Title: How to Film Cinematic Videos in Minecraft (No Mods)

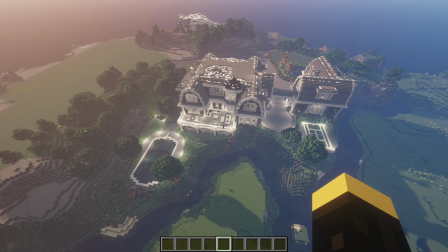And when you combine that with the mouse movements, it produces some really cool footage. Number 4, play around with your FOV a little.
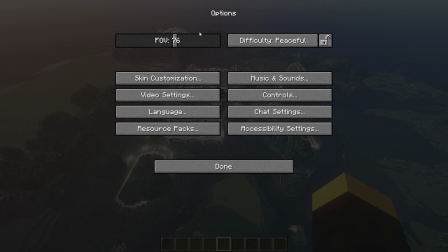To get to the FOV setting, you just want to go to your settings, options, and it's right here in the top left. And you can see in the background what this kind of does.
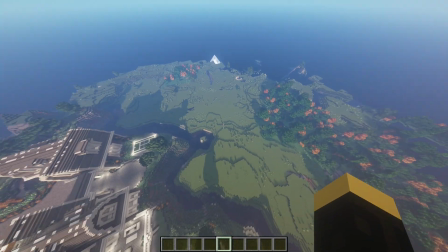So if I put it to Pro, you can see that it is ridiculous. It zooms out so much.
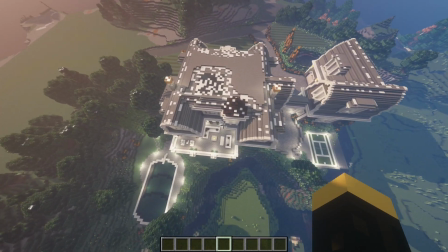And just to give you an idea of how much it's zoomed out, I can fly over here. Oh wait, we gotta get inside.
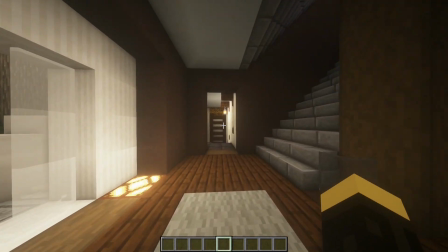If I just fly inside real quick, this house is going to look massive. You can just see how big this room looks.
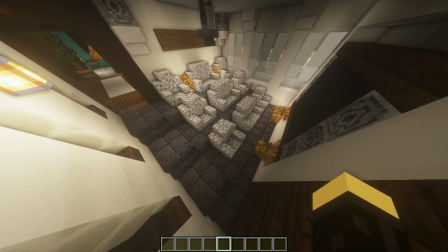But I can get a full shot of this room from the corner. Actually, more than a full shot.
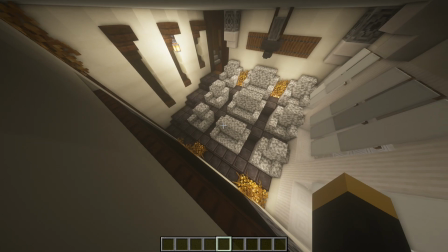So this is really helpful if you're filming insides of houses. I wouldn't recommend going that extreme.
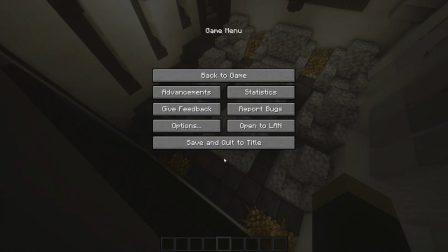I'd say go to like probably 84 for like an interior.
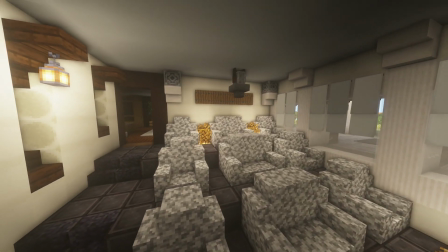Once I put that in cinematic mode, you can kind of see that it looks much nicer and it captures everything in the frame.
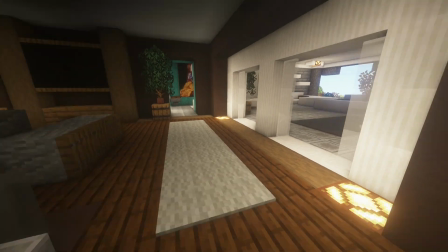However, for the outside, I would recommend a completely different option.
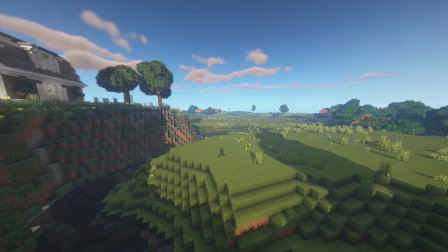When you're filming the outside of the house, I would actually recommend inverting that number and zooming in just a little.
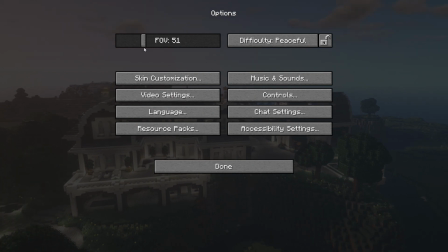So if I go here, go to options, I'm gonna zoom in to like, we'll do 49.
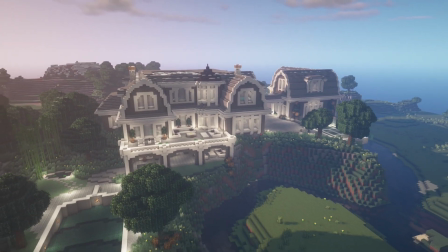And now you can see that that looks a lot better than just a normal FOV of, I guess, 70.
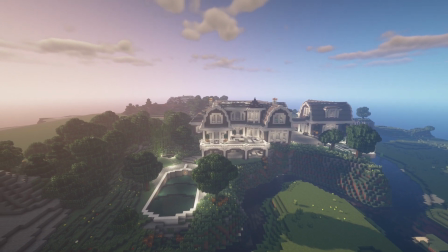It gives a much more detailed kind of distant effect. And if you're familiar with cameras, it kind of compresses the foreground and the background together and creates a really nice image. So I definitely recommend doing that.
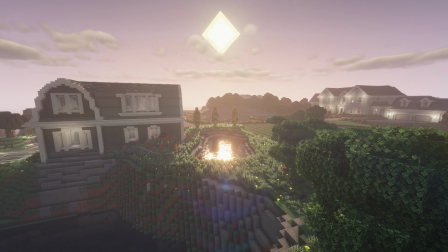And for my fifth and final tip, especially if you have shaders, play around with the day and night cycle. For example, right now I have it at daytime. But if I go down to my chat, type in /time set
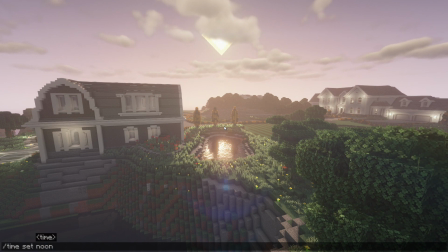noon, you'll see the mood of this scene is about to change drastically.
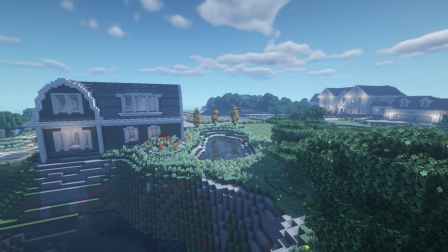And this is how you see most people film their videos with shaders. Now, whatever floats your boat, this works. However, you see the difference between this and this.
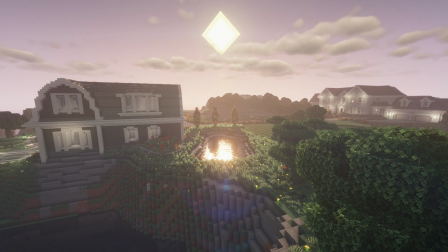This just looks insane. And I mean, like, I don't know why you wouldn't use this. If you're wondering how to keep it at this time for a long period of time, all you have to do is type in /time set whatever,
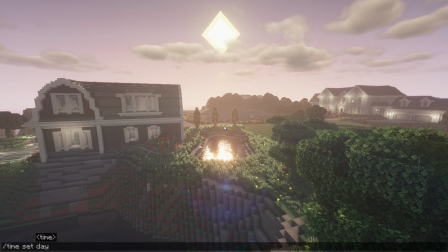time of day you want. I'm going to do day as always. Space, and then type in 1 million. And this is your duration. Enter. And now it's going to stay that time for 1 million. I think it's 1 million minutes. I actually don't know.
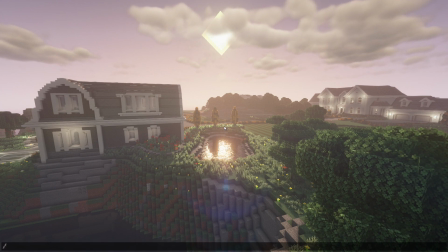Something like that. However, you can still toggle it to /time set noon. Oop.
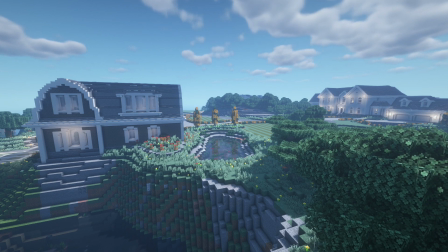And it's going to stay at that time for 1 million seconds or minutes or whatever it is.
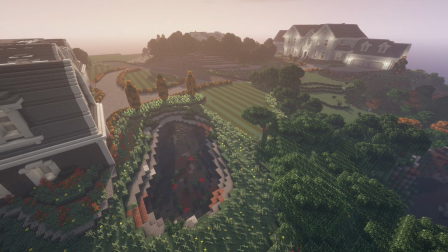And if you want to get really intricate, you can start playing around with the actual daylight cycle numbers and get the perfect time of day that you want. For me, it's not that big of a deal because I really like just the day setting.
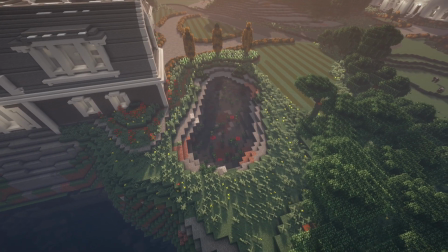And this is the BSL shader pack, just in case you're wondering.
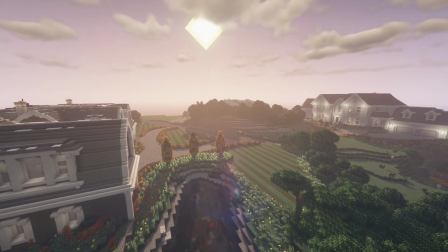I'll put the links to the shader pack and the resource pack for these leaves in the description.
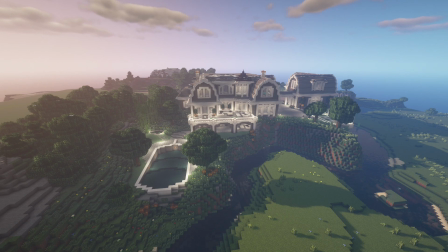With all that being said, I hope you all enjoyed the video and found it helpful. If you haven't seen the cinematic, go check it out once again. And maybe even check out some other videos on the channel. I just built the computer. So I'm just now expanding into the possibilities that the PC has,
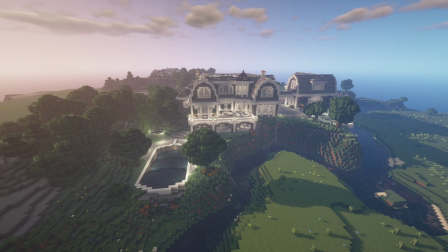like shaders and different mods and whatnot, because they came from Xbox. So just go over to the channel, check it out, maybe even subscribe. And yeah, I'll see y'all next time. Peace out.